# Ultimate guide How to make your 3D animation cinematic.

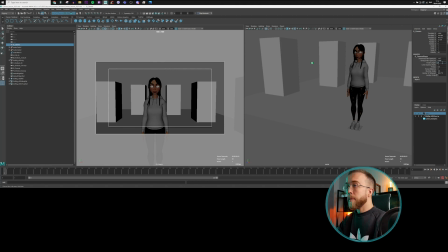[4:09]
You will have, or like 25. You will have more distortion, more view like a GoPro camera. So each focal length has a different purpose, of course, and also it deforms a little bit the environment and the background and the character's face, and also it kind of shows the differently relation between environment and the character.
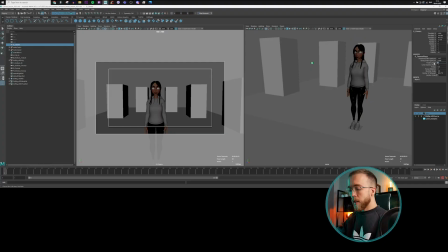[4:35]
So for example, if we have the more distorted environment, then we probably will have a lot of movement on the background, right? So whenever we are moving the camera, there's a lot of happening in the background.
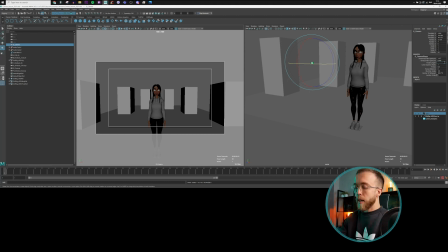[4:52]
And if we want to showcase a character as much as natural as possible, then we probably use something 50 millimeters, because this is the closest value to our human eye distortion.
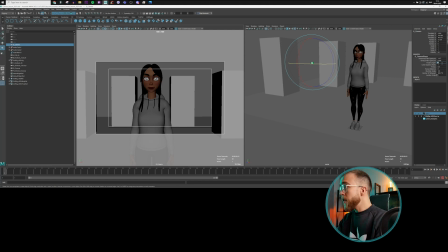[5:07]
Alright, so for example, you can also increase this number to 75 or something.
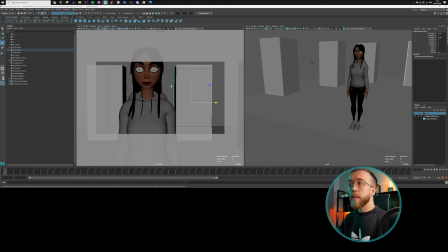[5:13]
This will create this feeling that, for example, environment is a little bit closer to our main character. Alright, so these are the things that you have to keep in mind when you are animating, and just make sure to stay away from 35, in my opinion, because it just creates this artificial feeling straight from Maya, okay? And you want to kind of add something from yourself, whether it's like a
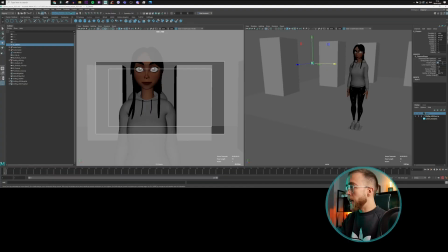[5:42]
maybe more dynamic shot, then you want to probably decrease it, right, to 25. If you want to have some more cinematic feeling, then you can also increase this number to, for example, 70, right?
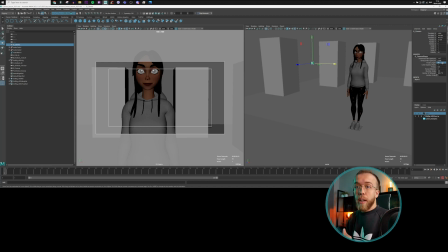[5:56]
Just make sure you have some choice, okay, and you put some artistic thought process behind it. Right, and frame composition. If we are talking about composition, and I will turn back this to 35,
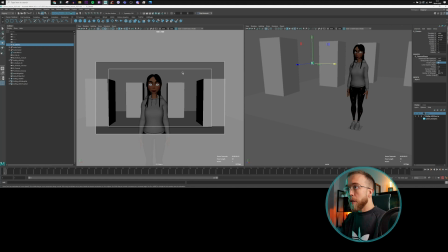[6:12]
and you already might notice that when we change this, our character is not staying in the middle, okay, of the screen. So this is what you have to make sure you keep an eye on this, because it's also important.
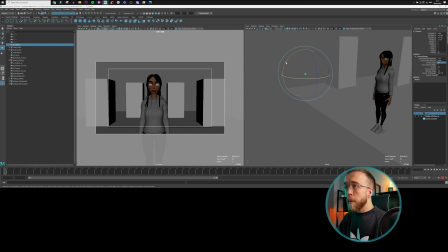[6:28]
As a filmmaker, as an animator, you have to make sure you create a nice composition. Not only in foreground, but also it has to nicely blend with the background. So here we might notice that, okay, this character is a little bit,
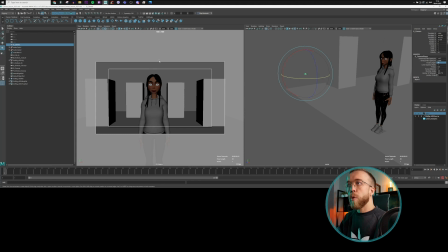[6:44]
I don't like the empty space between the head and the corner of the edge of the image. So we might end up in something like this, okay? Make sure, you don't leave too much empty space like this, because empty space is also storytelling factor, let's say. It also brings some emotions to the viewer.
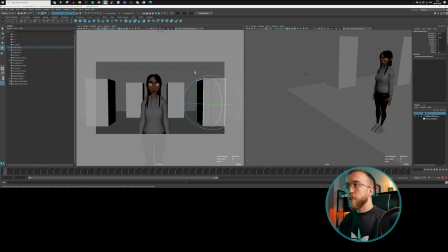[7:03]
You don't want to just focus on the objects, you have to also focus on how much space there is between edges of the images, edges of the frame, and your character, and so on. Right, so we've covered this, and let's move on to the height of the camera and the position of the camera, because this is actually pretty important in terms of the storytelling aspect, especially if you are working with the close-ups,
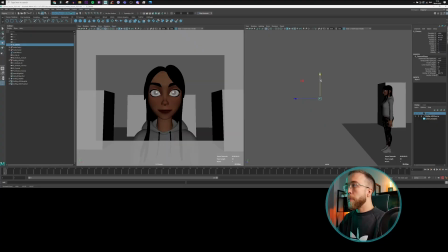[7:34]
for example, like this. Just by lowering the camera, you will bring a different kind of emotions. If you have lowered the camera and rotated upward, you have a different emotion in comparison to this, right?
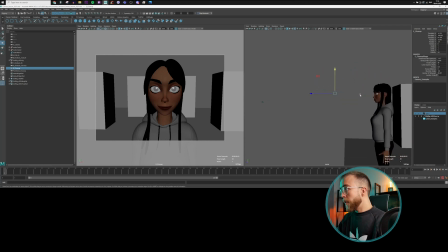[7:53]
Here, for example, we have the camera a little bit actually on the eye line, something similar to the eye line. So if you want to create a connection to the character,
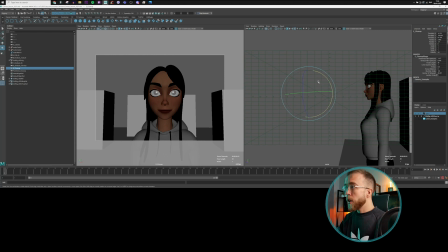[8:07]
then try to align the eye line of your subject to the camera, because then you are bringing the strongest connection.
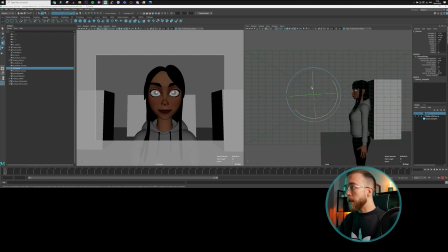[8:16]
If you, for example, want to create some dominant feeling, then probably you want to see this from beyond. And if you want to create the, let's say, feeling of the strength, then we probably need to move it to the bottom.
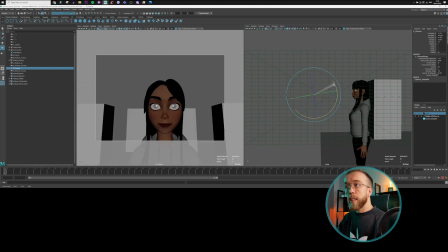[8:35]
Okay, so it's like the rotation actually is a little bit different thing than translation. Translation is bringing the emotion value, and rotation is mostly about keeping the composition tight, okay, and correct. Okay, and the last subject that I would like to talk about is camera movement, because if you are working on the animation, you are actually a filmmaker, you're creating animated movies. And so make sure to also understand the cinema language.
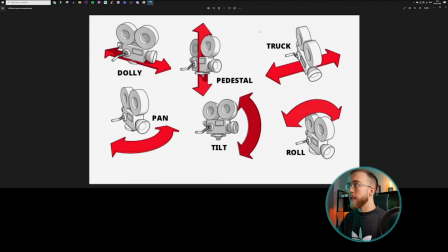[9:12]
This is like the quick, let's say, blueprint that you can follow. I find it online, and this is how the correct naming convention for the camera movement should look like.
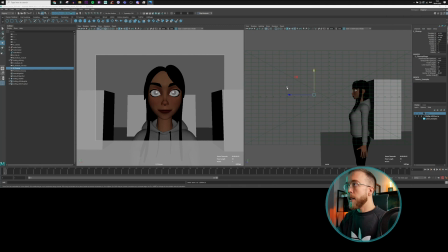[9:23]
Okay, so for example, let's move to Maya. So dolly is the movement forward, pedestal is like movement vertical, track is the movement on the side, pan is the rotation,
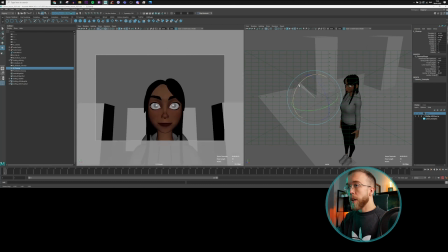[9:41]
horizontal rotation, tilt is the rotation vertically, and roll is like this. Okay, so you already probably noticed that roll is not something that we're going to use pretty often, So majority of the time you will actually use a pan, okay, and tilt. Okay, so right now let's talk about the camera movement and how to move it. As I mentioned at the beginning, people kind of get confused because they can do everything in 3D and we have to set up these limitations. So this is a good idea, I think, to add any camera movement, like just small camera movement to each shot, because it brings this additional value, okay, to your assignments. So if you are approaching to camera animation, make sure to think as a filmmaker, not as a 3D artist or like graphic designer. Filmmakers around the world tend to have some specific gear and camera language. Okay, so make sure whenever you are doing any movement in 3D that incorporates like some sort of thought process. So make sure, for example, when we tend to work in Ghost Recon, we kind of move the camera in a certain way.
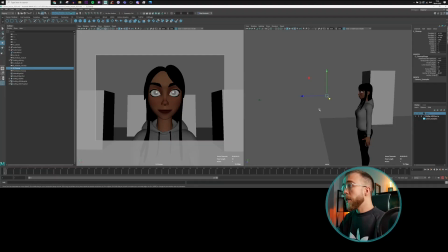[11:05]
We try to imitate certain type of the cameras. So for example here, just make sure you're not moving camera like this. Just imagine, for example, a camera track, like a heavy camera track moving on the trails,
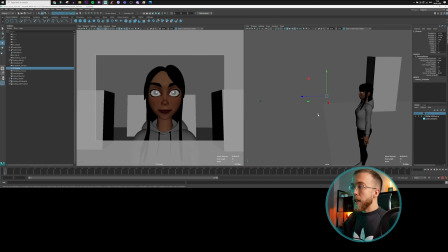[11:20]
and that's already brings some limitations to your workflow. Whenever you are moving the camera, make sure it moves, for example,
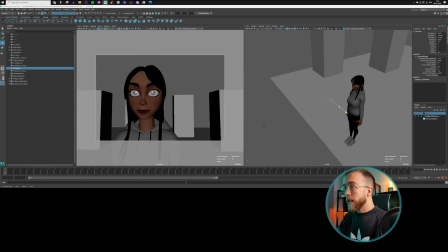[11:31]
just in one axis, or like this, or like this, or like this. Okay, this will help you to start. This is like a starting point. I would say, so camera on the rail, like as a starting point.
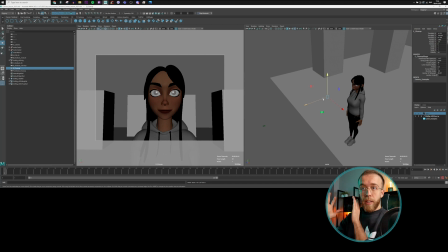[11:46]
Later on, for example, you can imagine that the cameraman is holding the camera like this, or on the gimbal on the line. Plenty of options. But as a starting point, I would create the limitations that whenever you have to move the camera,
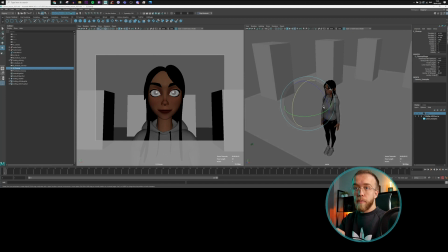[12:04]
start from the rotation, okay, so from the pan. If you can't do enough, then you are starting to get translation, okay, because stay away from like just moving, translating the camera from like in two axes and then rotating it a little bit.